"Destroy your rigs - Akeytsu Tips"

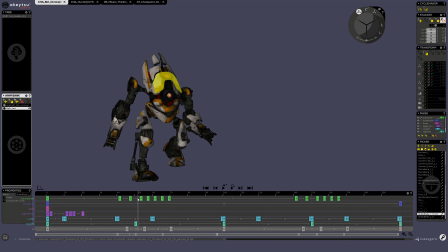(4:10)
But it's really subtle, and the more you will have fast movements, so really few frames between two keys, the more you would be able to do this kind of stuff. It's okay.
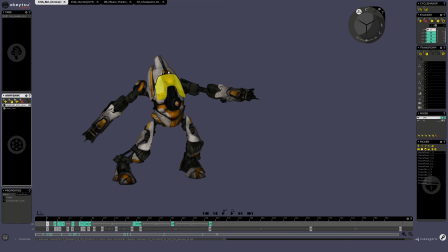(4:29)
I also made this animation where the character will shoot a few bullets, and each time he shoots, you can see the power of the shoot, just because when he shoots, it simply destroys the wall cannon, like so. And visually,
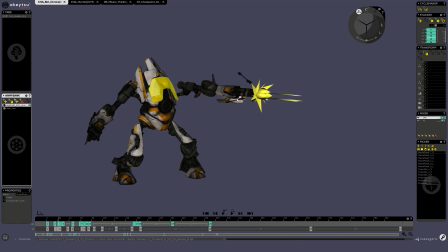(4:49)
it gives the impression that he unleashed some energy from the arm back to the blasts.
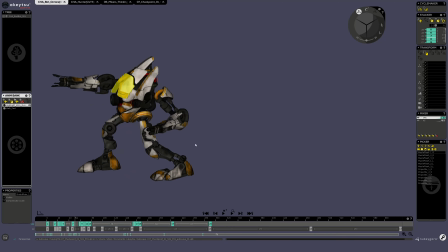(5:03)
and then hop, the cannon retrieves its original look. Okay, so here's another example.
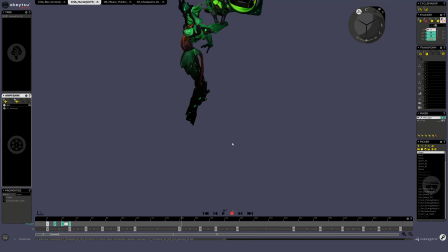(5:22)
So you have this robot making a loop animation, and the important part is the really first one. So when the robot will gather all his body,
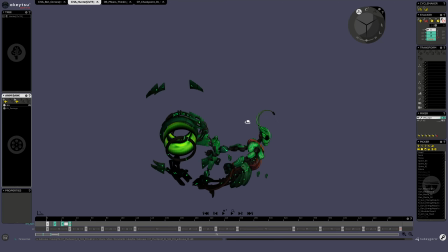(5:40)
every pieces are, or almost every pieces are separated.
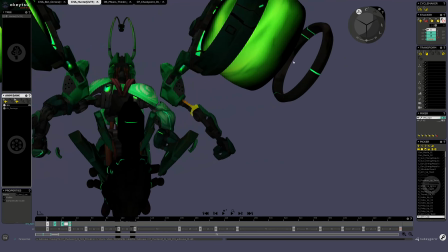(5:44)
So you have the arms here, the wings that are really backwards,
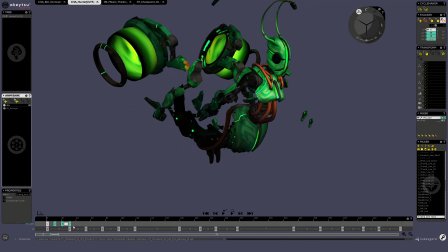(5:51)
okay, and gradually
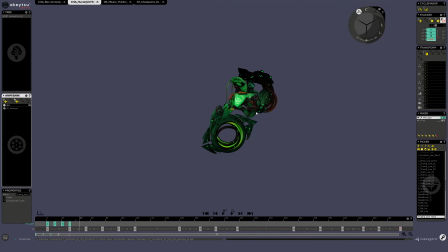(5:56)
they retrieve a compact position. So it helps to give the impression that the character starts from a really sparse stance, sparse pose, when in fact the character is quite small.
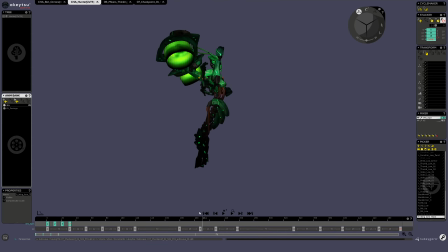(6:15)
At some point, it's not a really huge character, and when you dislocate it, you can really have something vast. So it's really interesting to play with this.
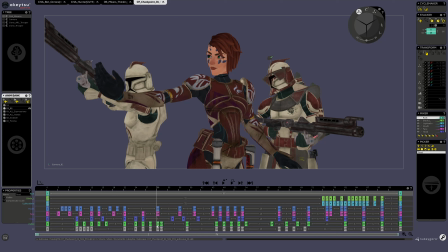And that's not because I have a robot that I am forced to keep every part linked together.
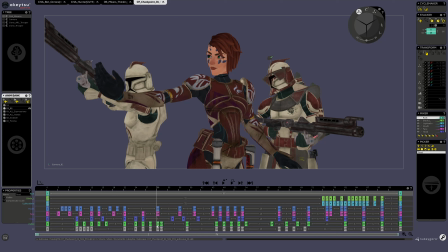(6:44)
You're in animation, it's just a 3D model, you're free to dislocate it the way you want. If it brings more life in your animation, just do it.
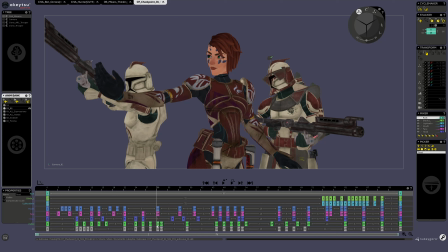(6:59)
Another one which is quite cool and which is a good example of what you could do even with a human character, it's good to do this as well, is this one. So you can just feel the jump.
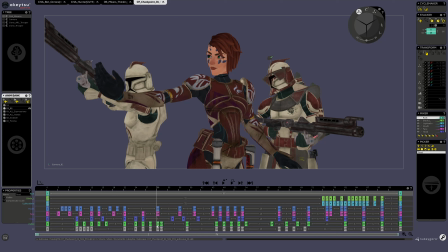(7:14)
So it's really subtle, but if you look at how it transforms, so you have a compression. So that's another principle of animation. You most of the time you need to anticipate the movement you will do.
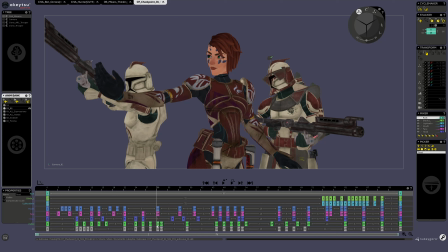(7:30)
So the viewer is not lost into a straight movement. Okay, and then I dislocated this guy just to
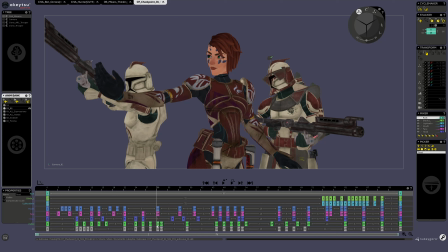(7:48)
stretch it. So it gives me the impression that is has a difference between this height and this one. So between this key and this one.
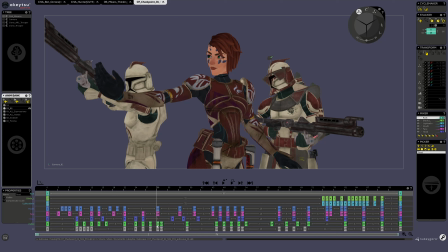(8:05)
And this actually helps to sell the jump. You have also the, if you look at this, the eye and the cavity of the eye.